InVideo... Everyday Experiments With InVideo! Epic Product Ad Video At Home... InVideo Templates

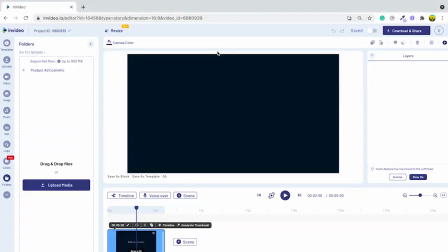(4:20)
Once I've done that, I'm going to add all my final shots that I shortlisted to the folder.
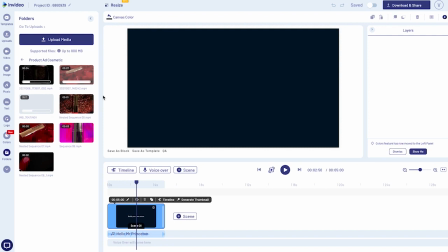(4:27)
I can start editing the videos even before they have finished uploading. Let's begin with our intro shot where the product falls in glitter.
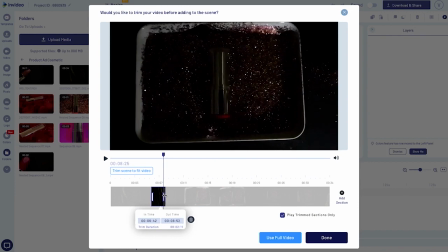(4:37)
Before adding the shot to the scene, I'm trimming it to only add the part where our product is in mid-air till it splatters the glitter and stops moving.
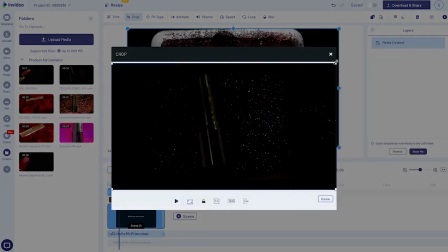(4:46)
I want to get rid of the tray from the scene, so I'm going to crop the video till the area where our product is entirely visible.
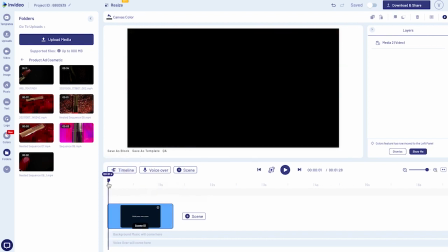(4:58)
As you can see, we have successfully created our first scene.
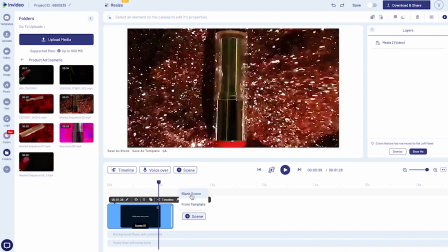(5:03)
Let's move on to the next scene and work on our next shot.
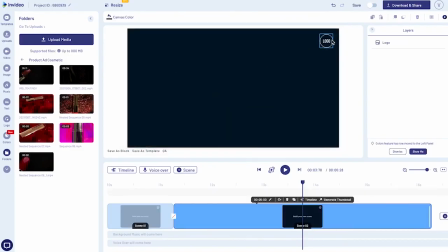(5:08)
I'm deleting the placeholders to make sure our canvas is empty.
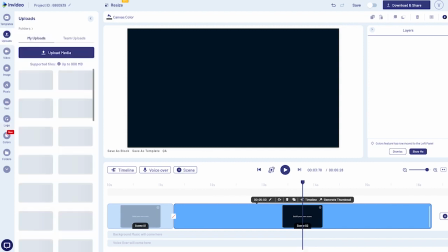(5:13)
I'm going to go back to our folder in the upload section to fetch our next video.
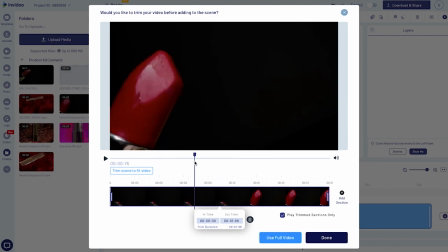(5:20)
In this scene, I wanted to show a close-up of our product, so we held it extremely close to the camera.
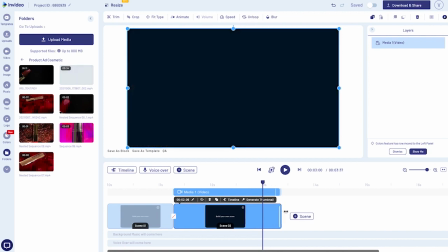(5:26)
After adding it to the scene, I will adjust the scene duration to match with the video duration.
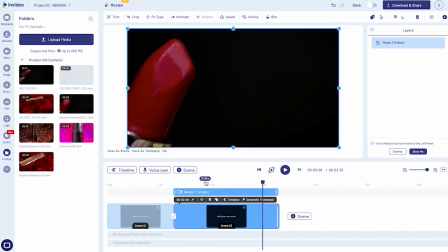(5:31)
I can also do that by opening up the advanced timeline and trimming the video.
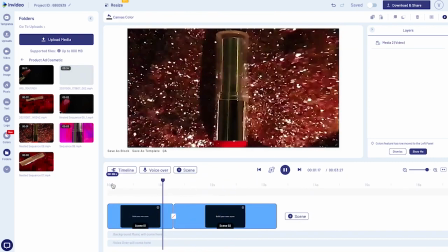(5:38)
Let's have a look at the flow of the video so far. If I had placed this scene somewhere else in the video ad,
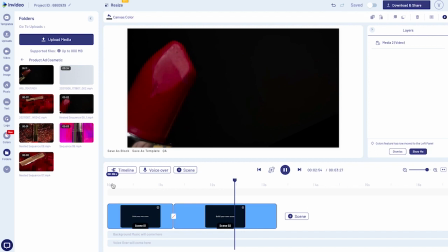(5:45)
it would disrupt the flow as our remaining shots are brighter and these were shot in a darker environment.
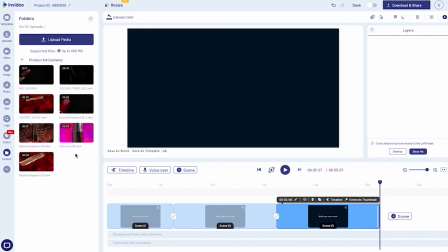(5:52)
Now let's move on to our next scene. Let's add the shot where our product is beautifully placed in the middle of flower petals.
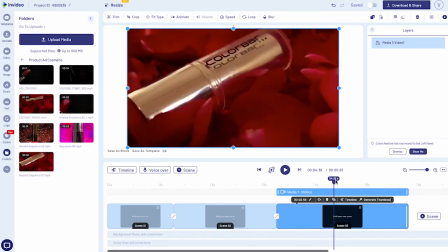(6:04)
The idea of our current flow is to show teasers of the product in the beginning,
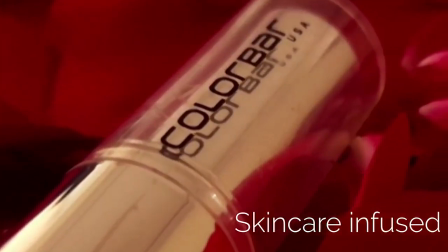(6:09)
and as the video progresses, gradually revealing the product in brighter settings.
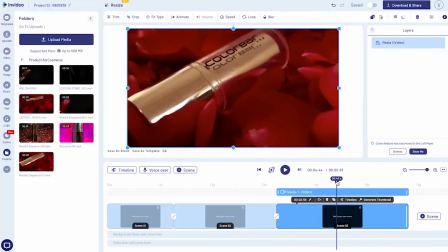(6:14)
Coming back to our third scene, I'm going to divide this video into two parts and add the other half in the next scene.
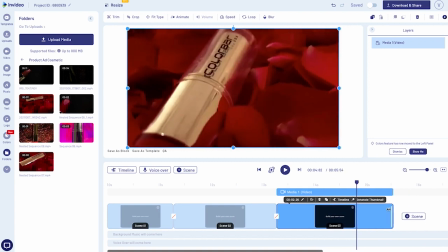(6:21)
To do that, I am trimming the first half till the part where the second half needs to begin.
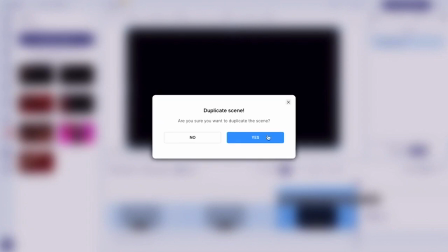(6:27)
I'll duplicate this scene and trim it to retain the part which we trimmed out in the first half.
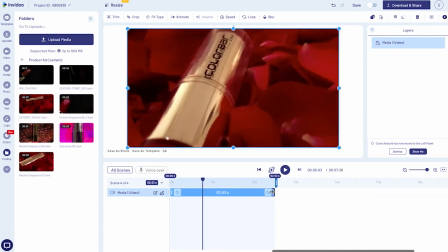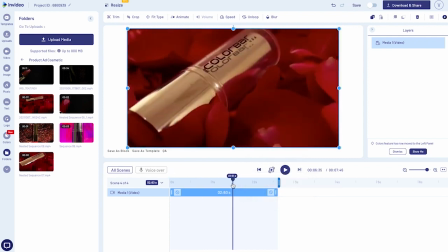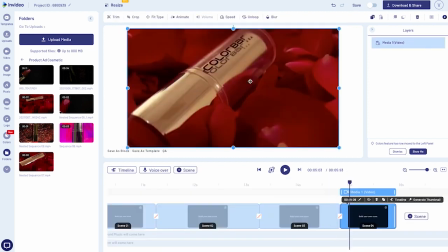(6:45)
Now I'll select the scene with the second half of the video and crop it closely to display the brand name.
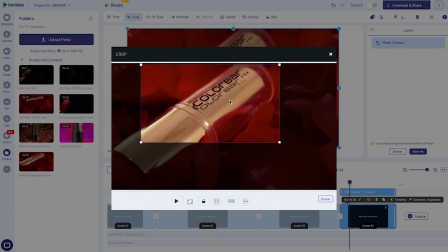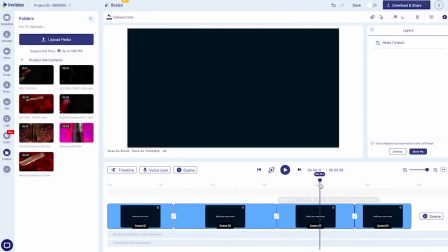(6:58)
Here's the result.
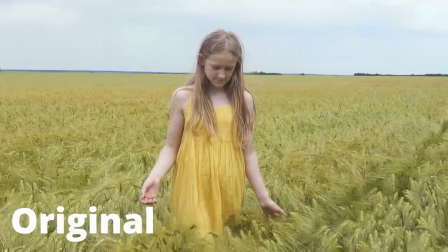(7:02)
This is a video editor's hack where we use one single clip to show 2 or 3 different perspectives.
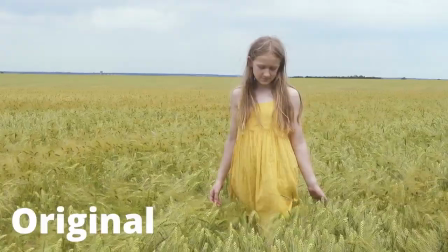(7:07)
It's quite useful in our case since we were only shooting with our phone camera.
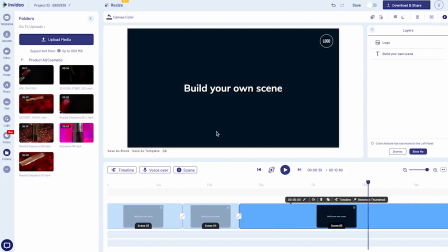(7:12)
Now let's move on to our fourth scene. After adding a new scene, to avoid adjusting the scene duration to match with the video duration manually,
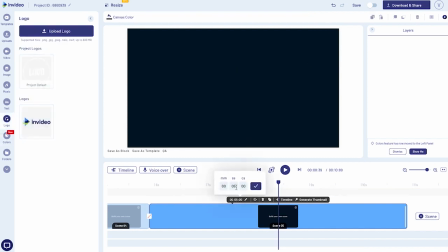(7:21)
you can set the duration of the scene as low as 1 or 2 seconds,
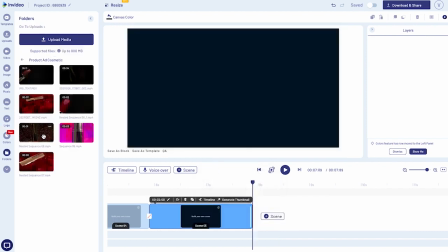(7:25)
as scenes on InVideo get automatically adjusted with the duration of the video.
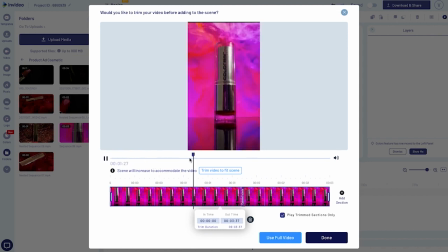(7:30)
Let's add our fourth video, and as you can see, it's in a vertical format.
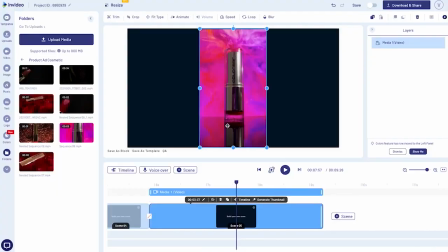(7:35)
The reason we shot this in vertical format is to make sure the frame covers the product, the background, and also the reflection on the surface. It might look challenging to place shots like these in a wide format,
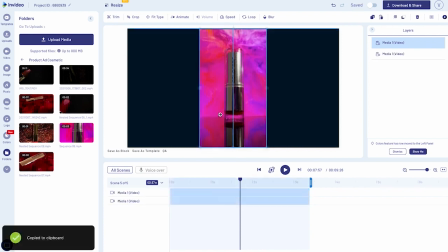(7:49)
but we are going to use it to our advantage and make copies of it to fill it across the canvas.
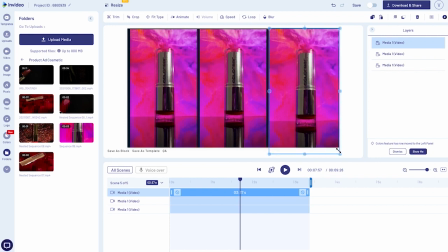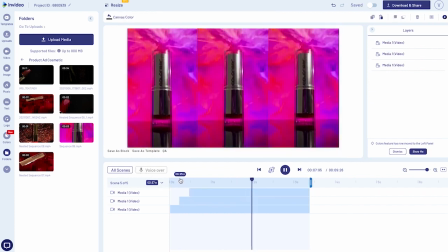(8:10)
I'm placing them in an order where they appear one after the other. I will add in animations to each video to add cherry to the cake.